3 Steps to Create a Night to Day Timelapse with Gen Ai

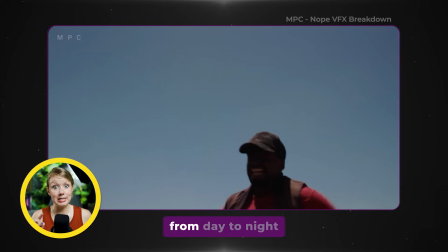[0:00]
Normally when you do a time change in post, it's much easier to go from day to night because it's much brighter, there's more detail.
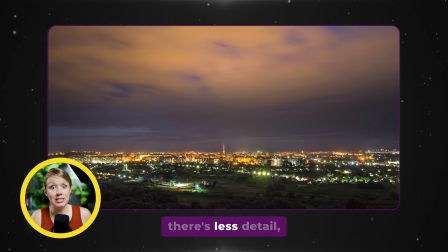[0:07]
But when you go from night to day, there's less detail, right? Because the camera can't even see the details. But this is where AI can come in handy. Let's jump on in.
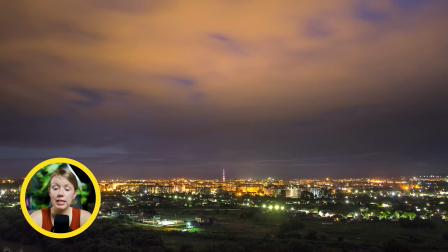[0:21]
For our night to day example, I have here this image overlooking a city. And then for day to night, I have this image here.
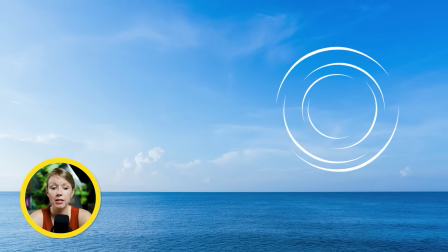[0:28]
Before we turn this into a video, I want to add a moon right up here in the sky to signal that it's getting dark soon.
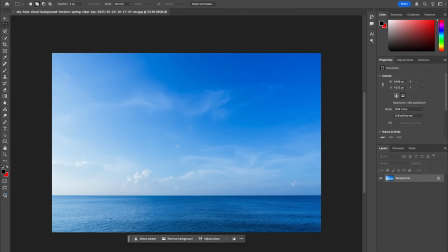[0:36]
An easy way to do that for Photoshop users is to import the photo, select an area, and use generative fill to add your moon.
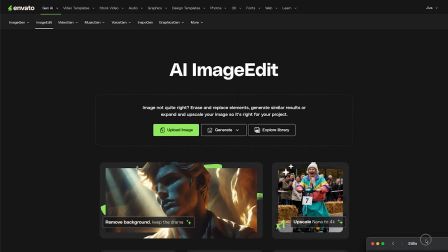[0:43]
But in this case, I want to use Envato's image edit tool. Here I can upload an image and pick the replace tool.
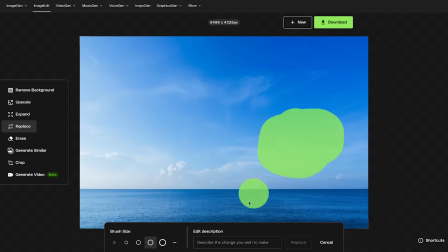[0:51]
And then I can paint over the area where I want the moon to be. And then I can add in a short prompt here and press replace.
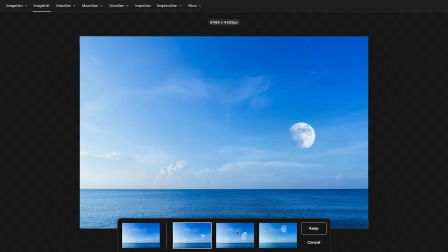[0:59]
And Envato will give us a couple options here to pick from.
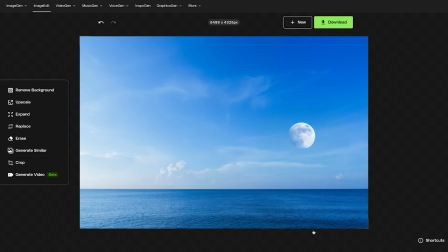[1:03]
So pick the one that you want and then press keep to continue making edits or just download the result. For me, I got this result and I think it looks pretty good. Let's turn this photo into a video and let's use Envato's VideoGen to do the job.
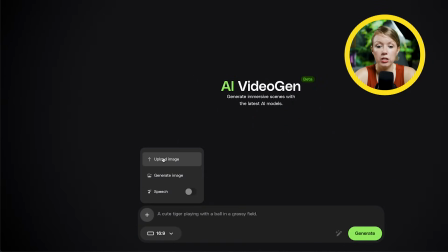[1:17]
Here we can upload the photo we just made and VideoGen will use this as the first frame of the video.
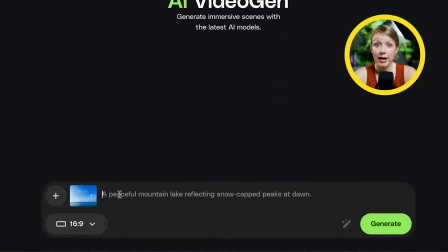[1:23]
Then let's write out our prompt. Make sure to give a brief explanation here of the scene so AI can do less guesswork and also write in any camera movements that you want.
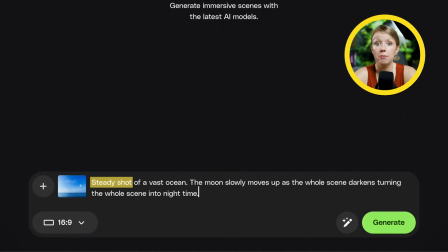[1:33]
For me, I want the camera to be completely still. Let's generate. So as it's generating, I'm going to open up another tab of VideoGen and here I'll upload the city at night photo. I'll write in a prompt and since there's more going on in this photo, make sure to write in more details into the prompt.
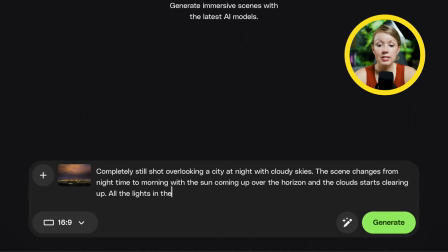[1:52]
For example, we can mention that all the city lights should be off as the scene gets brighter. Once you're happy, hit generate. And here are the results that I picked.
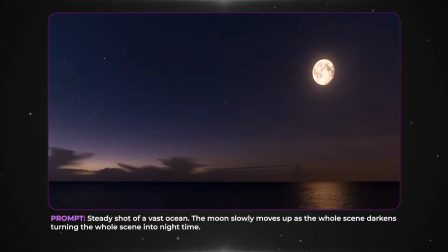[2:02]
This day to night video turned out great and it was the first generation.
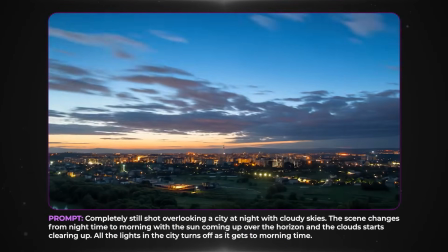[2:06]
But the night city sign did take a few more generations in trial and error until I got a better result.
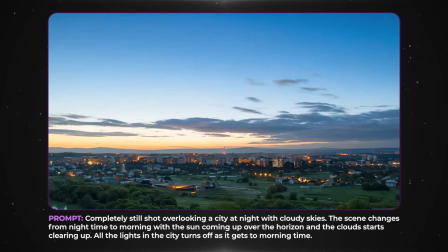[2:12]
So as you can see here, the AI was able to bring out details in spots that were pretty much pitch black in our original photo. And of course, this won't be perfect since the AI doesn't have much to work with, but the tech is getting better and better each week, each month.
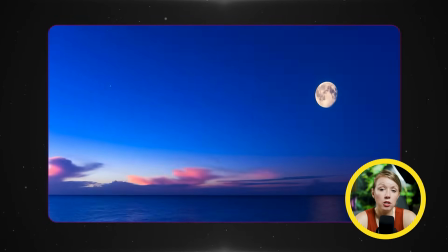[2:29]
For now, I think it's best to use this for social media content and lower budget films because it's still pretty convincing.
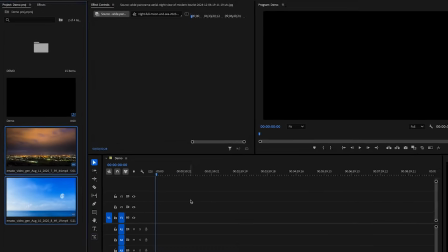[2:35]
I've got both of our generations here inside of Premiere Pro. Let's drag it in the timeline.
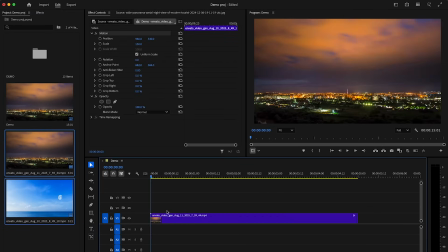[2:40]
And before we give it the editor's touch here, I want to extend our city shot even further.
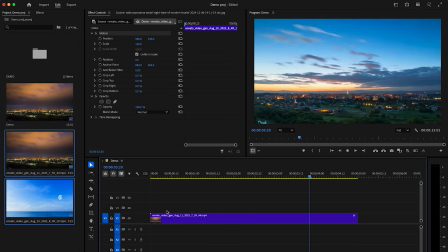[2:46]
Because right now the video stops right before the sunrise.
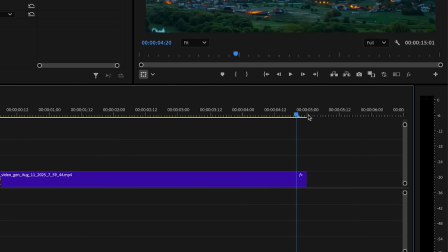[2:49]
So what I can do is move my playhead to a few frames before the last frame, press C for the razor tool, and we can add a cut. Having a few extra frames here will let us add a crossfade later on.
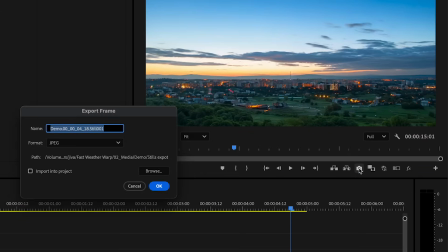[3:03]
Then we can press this camera icon to save this frame as an image file.
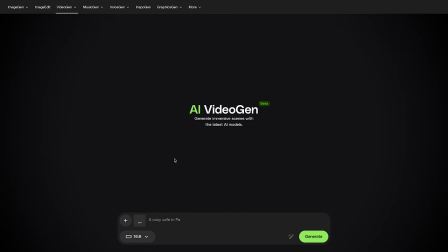[3:08]
Now back inside of Envato's VideoGen, upload this image we just exported from Premiere Pro and write in a prompt.
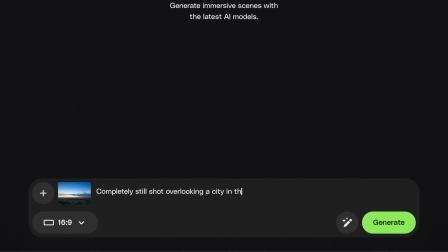[3:16]
This time we want the sun to rise up over the horizon. And don't forget to mention that we want the camera to stay still to be consistent with our first generation.
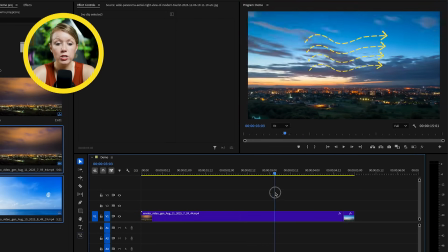[3:28]
Also, for continuity, let's check the first generation to see which direction the cloud is moving, and then add that into the prompt. I've made a couple generations already without adding this to the prompt, and even though they look good on their own,
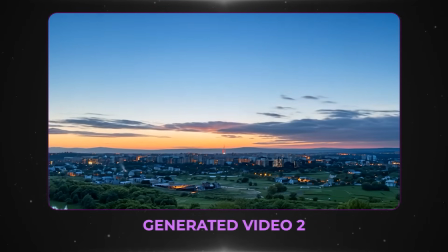[3:43]
once we connect it to the first video, the cloud changing direction just doesn't look right. This is also a good spot to mention that this effect is much easier to do when there's not a lot of movement going on in the source video.
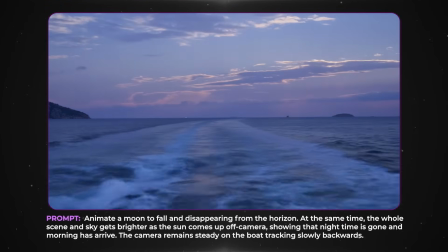[3:55]
For example, I did this night to day generation, which turned out pretty good, even with the moving water.
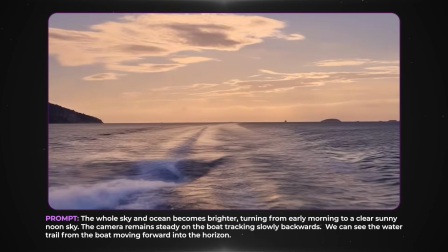[4:02]
But once I tried to create another generation off the back of it, it just couldn't get the water to look natural.